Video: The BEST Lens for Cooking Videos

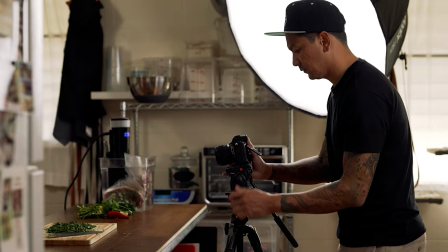0:00 In this video, I'm going to share my 3 favorite full frame lenses that I would recommend for cooking videos and how I like to use them.
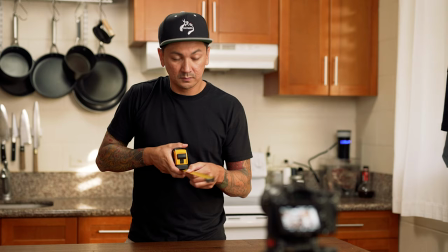0:07 I'll also share a few options depending on the size of your kitchen or budget.
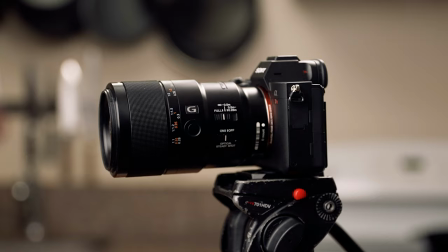0:12 And at the end of this video, I have 2 game changing Sony camera features that will help maximize any lens you decide to go with.
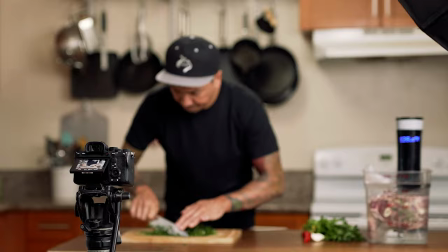0:20 Speaking of Sony, I've been shooting with Sony cameras since 2016 and I wanted to thank them for sponsoring this video and providing the camera and lenses so that i can make this video for you thanks sony by the way i'll have links to all of the lenses and a few other things that i talk about in the description of this video the first lens that i love and would recommend is a 50 millimeter i'm actually using that right now for this shot
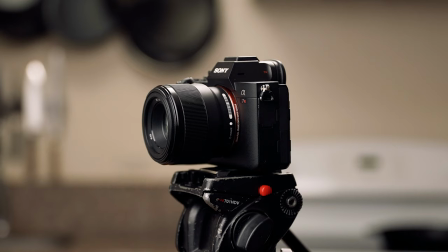0:44 here and i use this lens for almost 90 of the cooking content that's on my youtube channel this particular 50 millimeter lens is
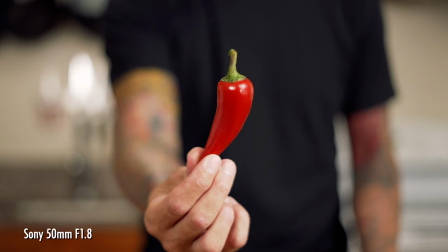0:51 lightweight with a fast 1.8 aperture so it's for low light conditions and it gives you that nice cinematic blurred background look. The 50mm is considered a standard focal length lens and it's popular because some say that it's the closest to the angle of view the human eye naturally sees. This lens has minimal distortion which can be flattering to the person in frame. Another benefit of the 50mm focal length is that it's not too wide but it's also not too zoomed in.
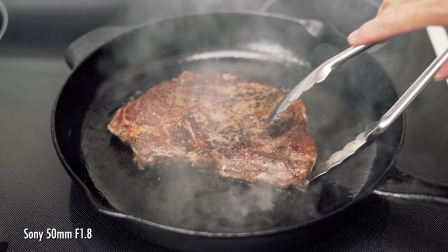1:22 Because of this, I can get a nicely framed shot of whatever I'm cooking,
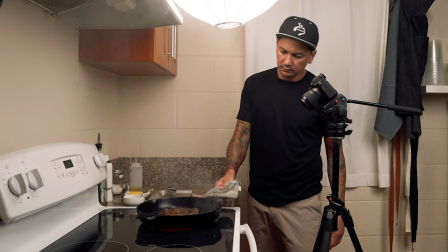1:26 but still set up a few feet away from the stove and not have to worry about grease or oil popping onto my camera and lens.
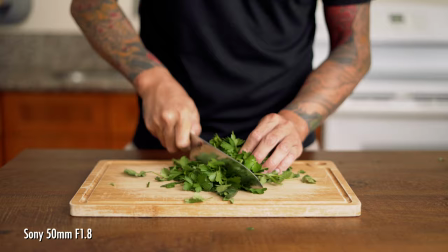1:33 I love it for filming food prep because I'm able to frame my shots a little tighter to focus on my cutting board or hands,
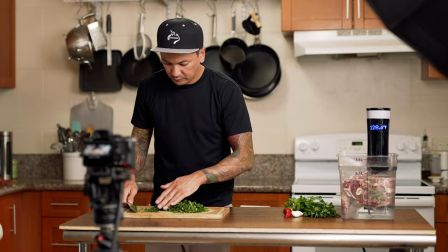1:40 and I can still hide my mess or other things that I don't want in the shot off to the side of my prep table.
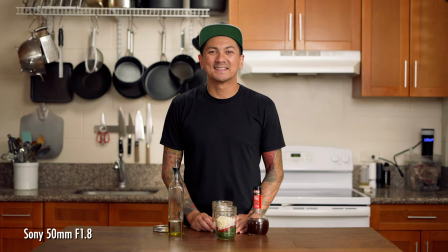1:45 I also use this lens for all of my on-camera my talking parts. Because the 50mm focal length is a little tight,
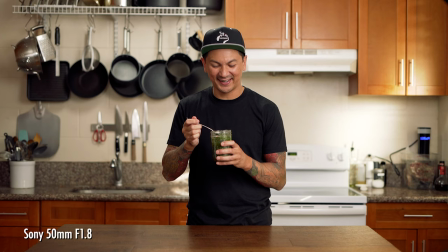1:52 I do need to set my camera up about 10 feet away in order to fit my prep table and upper body in the shot without cutting my head off in the frame. You might not have as much room as I do in your kitchen, and if that's the case, and you still wanted to capture that upper body shot with your counter or prep table, I would recommend checking out the Sony 24mm 1.4 GM.
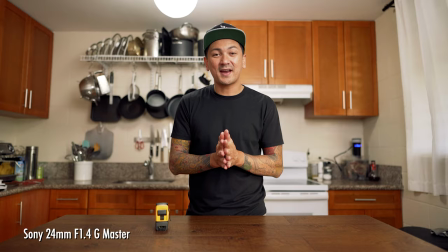2:14 This is a wide angle lens, so you only need to put your camera about four feet away to get that upper body shot I mentioned earlier. I think the 24mm focal length is a pretty popular choice for a lot of content creators out there, especially for those who shoot things like vlogs or restaurant foodie style content.
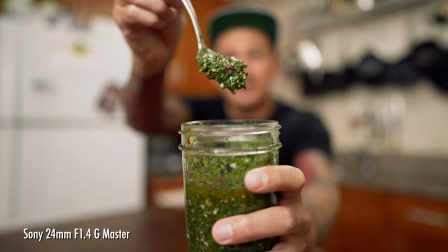2:31 This wide angle lens is a great choice because you can prop your camera on the table in front of you and still fit in the frame of your shot. This helps capturing audio too because your camera isn't so far away from you compared to the 50. The 1.4 aperture makes it an amazing low light lens. And if you have a smaller kitchen or plan to shoot vlogs or foodie style content, you might consider this over the 50 millimeter.
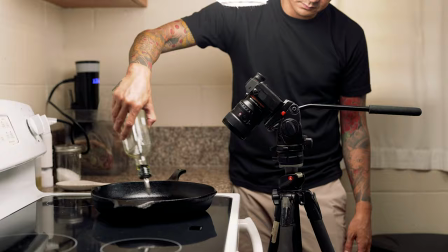2:56 One thing about the 24 millimeter lens is that you do need to get it much closer to your stove for a tighter shot of the food.
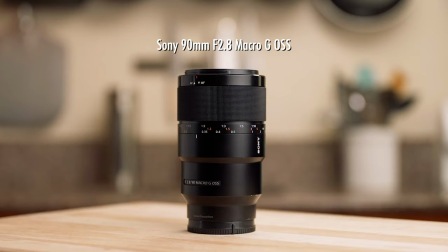3:03 This could lead to a greasy camera, but I have a little hack for that at the end of this video.
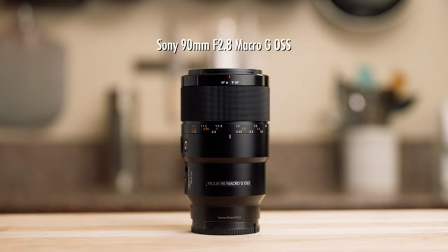3:08 My second favorite lens for cooking content is the Sony 90mm 2.8 Macro. This is actually my first favorite lens. This is my favorite lens of all time, but I don't use it as much as the 50, and that's why I recommended that lens first.
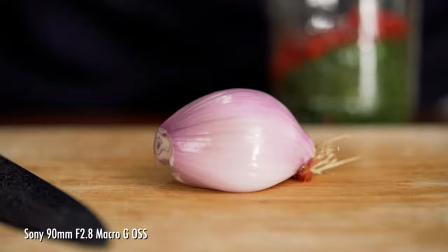3:24 The focal length of this lens lets me get really nice close-up shots of my food and ingredients.
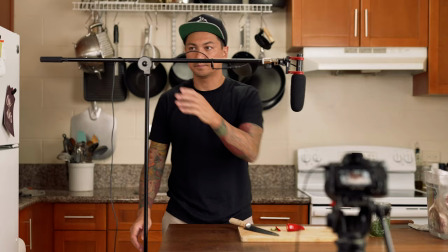3:30 Because I'm able to frame my shots much tighter,
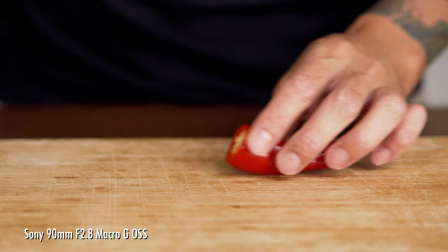3:32 this also allows me to get my microphone much closer to the food to capture better audio for ASMR cooking videos. I created a whole nother video on that topic and I'll be sure to put a link to that video so you can check it out after this one.
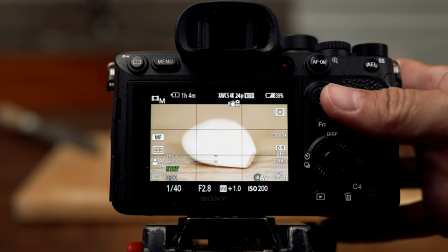3:51 Since the 90 millimeter is a macro lens,
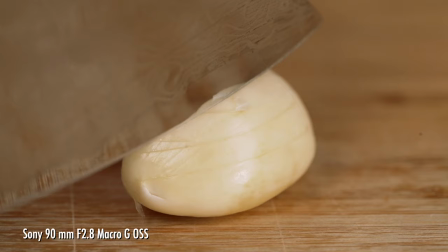3:53 I'm able to position it within inches of my ingredients and I'm still able to focus the shot even while I'm mincing garlic.
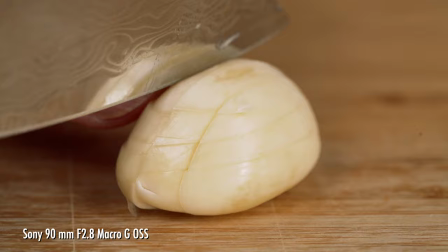4:00 This is a very unique shot and it's a great way to keep your viewers engaged in your content.